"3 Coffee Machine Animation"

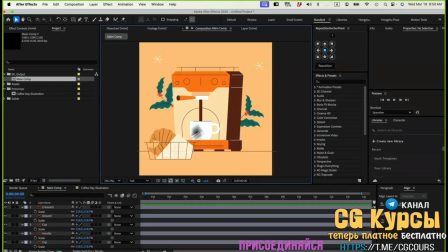6s
Let's get started with the animation. Basically, I want this coffee machine to come in first. So let's go to my coffee machine. I'll go to position property here, and then I want to animate inside value graph. So I'll right click separate dimension, and then I'll click on, let's go to 0 second here.
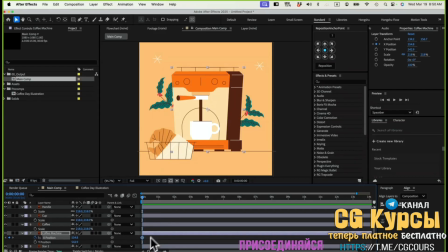25s
I'll click on this keyframe here, add one keyframe. This is going to be my final position. So I'll go for 20 frames. Move this keyframe to 20 frames. So this is going to be final position. And then at 0 second, I want to be outside of the frame here. So I'll just shoot in here like this.
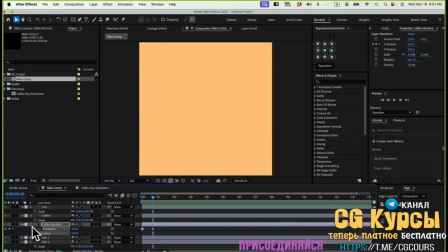44s
If I just solo the background and solo the coffee machine, we'll only see these two elements for now. That's good. And let's go inside. Let me easy ease it. F9, go to the graph editor.
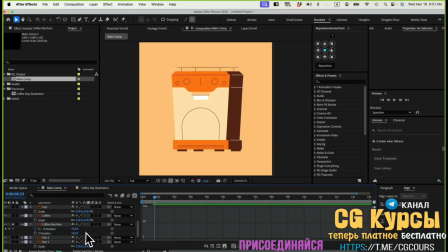57s
Make sure we're inside the value graph here. Click on this button. And then let's go to the X position, fit graph to view.
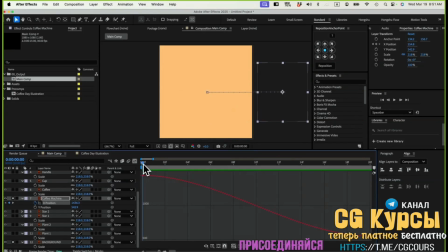66s
Let me drag this back up a little bit more. Now, for this case, I don't need a anticipation because it's outside of the frame. And for an animation like this, when it's shooting in, I'll do this S-curve here.
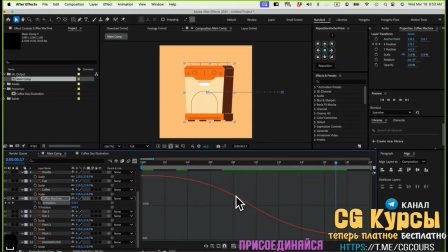81s
And then I'll add in some overshoot, just a little bit. Let me go to the last frame and then move 3 keyframes forward, maybe like 4. Let's do 4 frames.
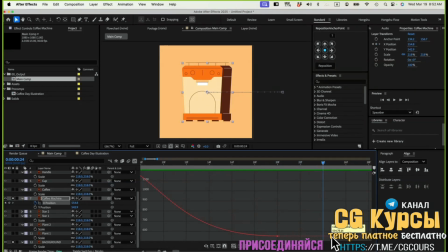94s
Command right arrow, 1, 2, 3, 4, 4 frames, and then hold down Command, click on here to add a keyframe, and then let's do 2 frames. So remember the time decay that we talked about. We'll do 4 frames and then 2 frames.
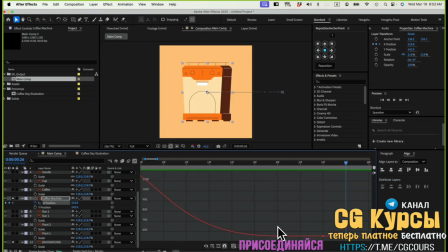108s
That's time decay. And then we need to zoom in, hit on Z on the keyboard, zoom in this area a little bit more, and then I'll drag this first one down so that it's overshooting, and then drag the second one up so it's oscillating back and forth from this final position.
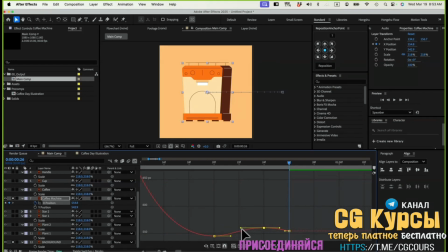129s
Just want to drag it slightly here, and then we're gonna modify this handle a little bit, drag it out so that we can form a S-curve, give it a bit more easing. If I pull this one back, I'll drag this curve more.
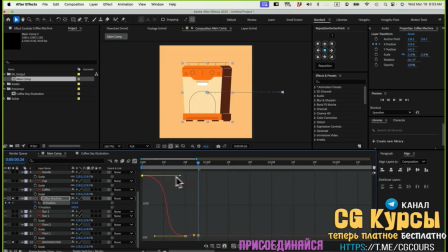145s
I don't want to go too much, drag the handle for too long, otherwise this is going to be more cartoony feeling. The more dramatic, the more cartoony it's going to feel. So for this case, maybe I want to go for a more natural bounce at the end. So let's see the animation here, preview it.
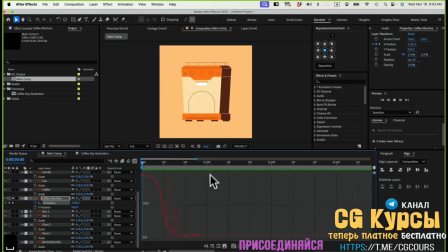166s
It's nice. However, if we add a little bounce like this, it still feels like a bit cartoony at the end. I want to go for more like a natural feeling, just a really slight bounce at the end. I want to make it more gentle and then tone it down even more.
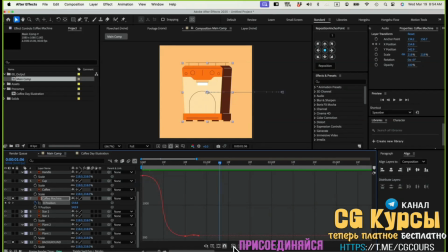180s
Let me go uncheck this auto zoom graph height here so that we can zoom in really close to this overshoot keyframe. Hit Z on the keyboard, just zoom in really close. I'll pull this one down a bit more, pull this one down a bit more, so it's really close to the final position.
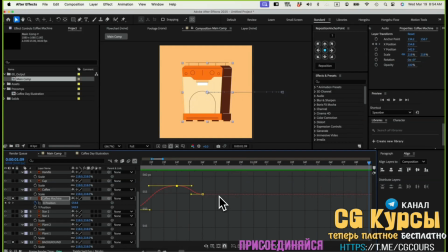198s
Let's see the animation here. Yeah, you see that slight, really slight, gentle easing at the end, overshoots. It's barely noticeable, but you can feel that the momentum is kind of carrying this coffee machine forward and then bounce back a little bit so that you can feel the weight of it.
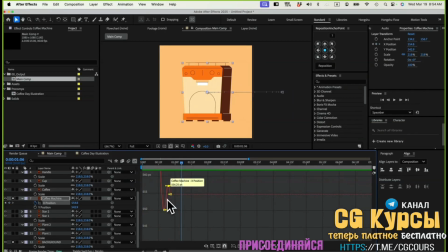217s
However, it's not so bouncy because we just did the really close zoom into the overshoot and then make sure the value is really subtle. It's not really something that's really noticeable, but you can actually feel it. There's weight to the coffee machine. So that's kind of the goal for the anticipation and overshoots.
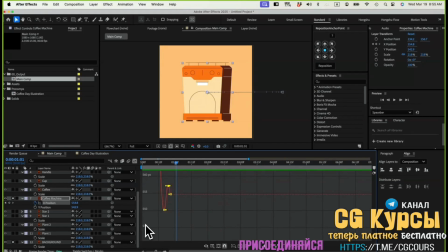237s
Sometimes you want to keep natural. You tone down the value and then it still got character to the object, to the movement. However, it's more natural. It's not like dramatic or it's not cartoony. So that's the coffee machine I want. That's pretty good. Next, I'll go to the croissant. Let me just pull up the croissant here.